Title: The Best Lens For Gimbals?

What's up, everybody? My name is Jason McCutcheon. I'm a wedding filmmaker myself, and in this video I want to talk to you guys about why I love to use zoom lenses on my gimbal when I shoot weddings, and why you might want to use it as well.
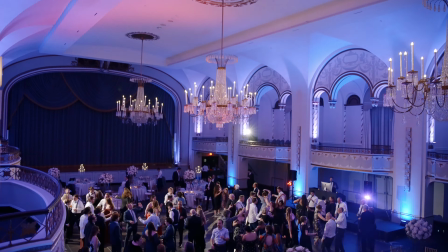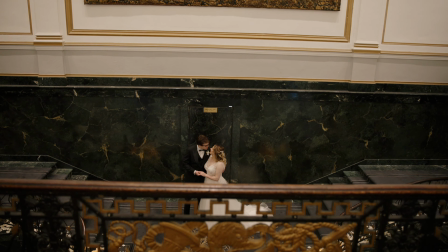For a lot of us, a gimbal is an essential tool for wedding filmmaking.
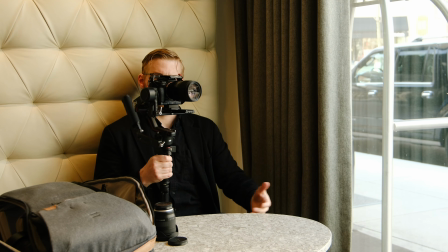33s
And one of the questions I see the most online is, hey, what's the best lens to use on my gimbal for wedding filmmaking? So that's what this video is all about. It's about what I think is the best way to go for most wedding filmmakers when it comes to covering weddings. Now, this is by no means the only way to do it, and of course, you can use whatever lens you want. So in this video, I'm gonna outline why I think zoom lenses, specifically like a 24-70, or in this case,
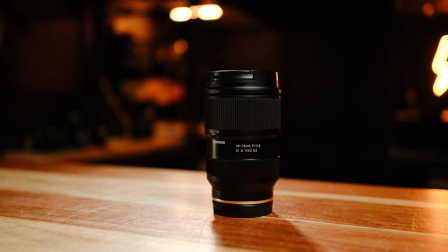61s
the 28-75 E-mount by Tamron, I wanna have you guys go to a real wedding with me,
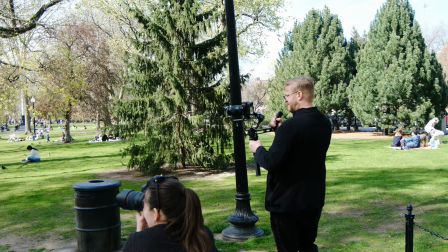67s
and we're gonna look at maybe some of the ways that I like to use a zoom lens on my gimbal.
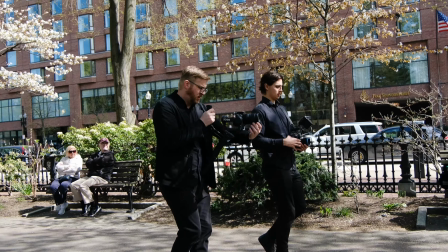73s
By the way, if you're a Sony shooter, this 28-75 is an excellent lens,
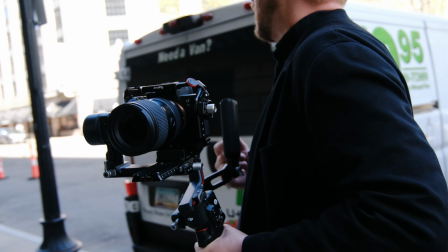77s
and it's what we shot this entire day on, Sony a7S III, in this Tamron 28-75. Anyway, let's check out this wedding.
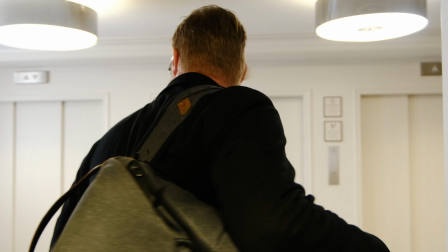85s
So for this test, we are actually at a real wedding in Boston, and I'm gonna be showing you just some of the things I like to do with a zoom lens on a gimbal, some of the benefits. So we're gonna start out covering details, because right at the beginning of the day, I think you're gonna start to see why having a zoom lens and having the flexibility that you get on a lens like this really makes a big difference.
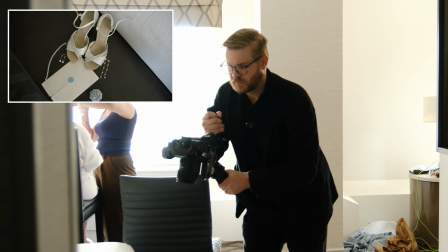106s
So let's go. Well, we have a lot of options, and so we can shoot really wide flat lays and also get in really tight and use some of that
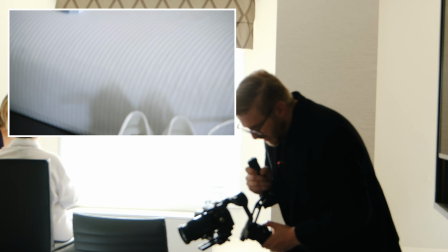114s
compression to even enhance that parallax effect, which is basically that idea that the background looks closer than the foreground,
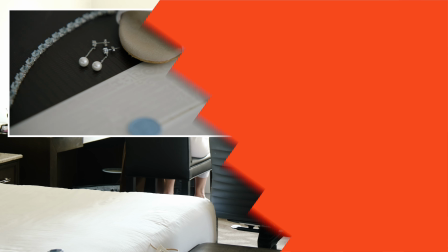122s
and it's kind of that whooshy look. So we're gonna get some of that too with our details. So I'm looking at this shot right here, right?
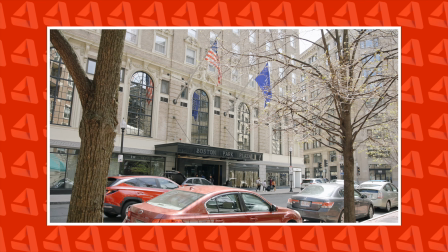129s
And I like this foreground of these trees, these flags, the logo of the hotel, the Boston Park Plaza.
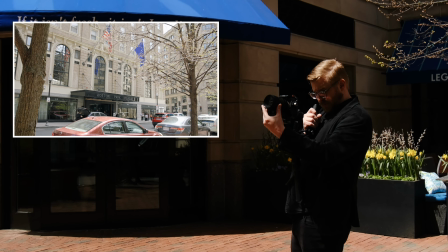135s
I don't like these cars right here. So what I'm gonna do, I'm gonna punch in just a little bit so I can see
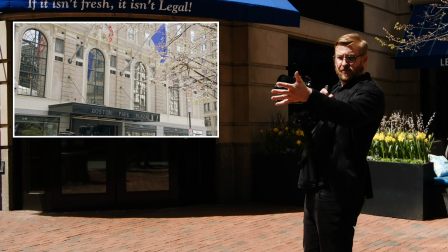143s
a lot of what I wanna see without seeing this car. So already I'm getting the benefits from the zoom lens.
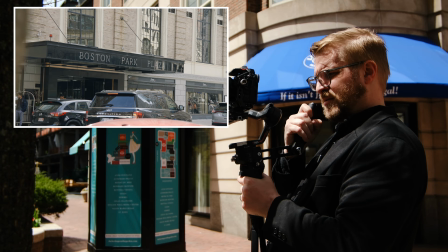So now I'm gonna punch in all the way on their logo, and I'm gonna do a little sneaky sneak around this tree.
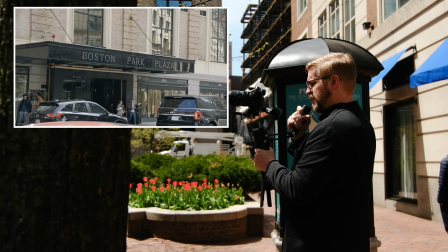171s
Look at that, Boston Park Plaza, wowie zowie.
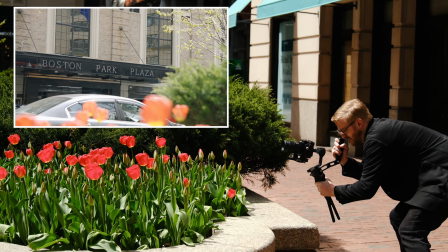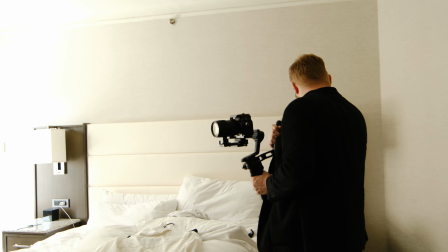183s
One of the good things about having a zoom lens is this room is just the room people are using.
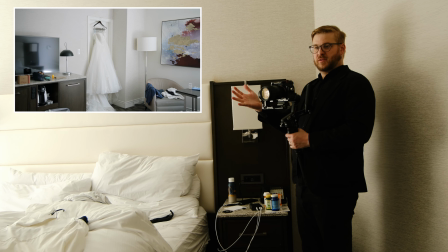189s
So as you can see, there's all kinds of stuff that they're using,
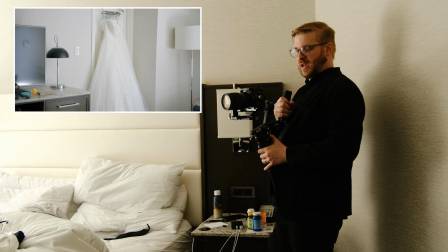194s
but I just punch in and I can hide all that stuff and I can get a nice shot of the dress.
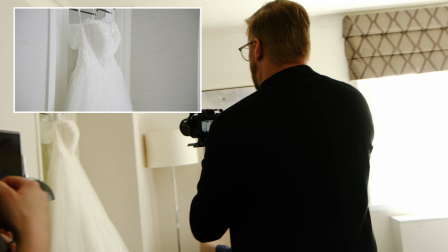201s
All right.
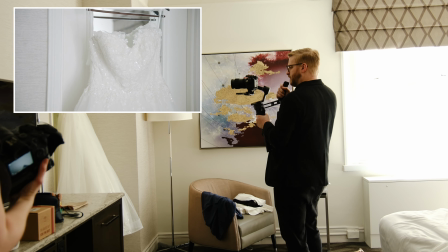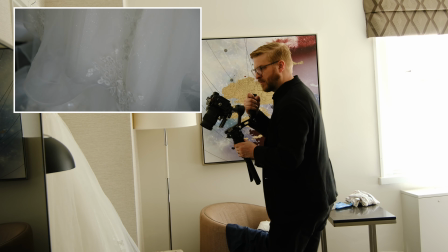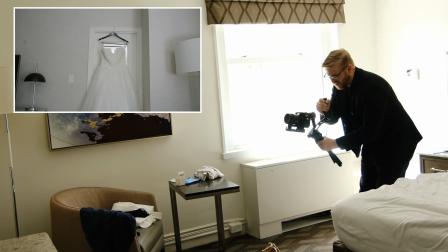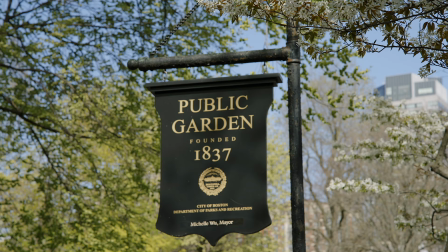219s
One of my favorite times to actually have a zoom lens, and one of the things I love the most, is when we're heading over to a portrait session. And I love it because, A, you gotta travel light in weddings, and so I only gotta bring this to the portrait session, and I have a whole range of lens choices right at my fingertips.
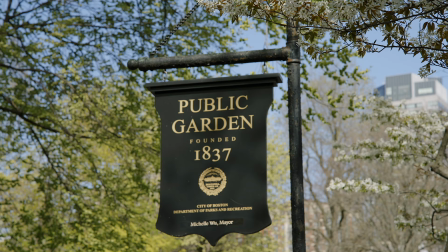236s
And I really love shooting telephoto on a gimbal, because then I get more of that accentuated parallax effect.
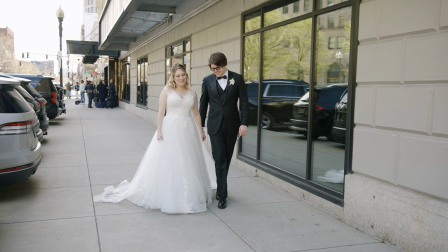243s
And so we're gonna go do some portraits, and we're gonna do some wide stuff, we're gonna do some tight stuff, we're gonna get it all, so let's go.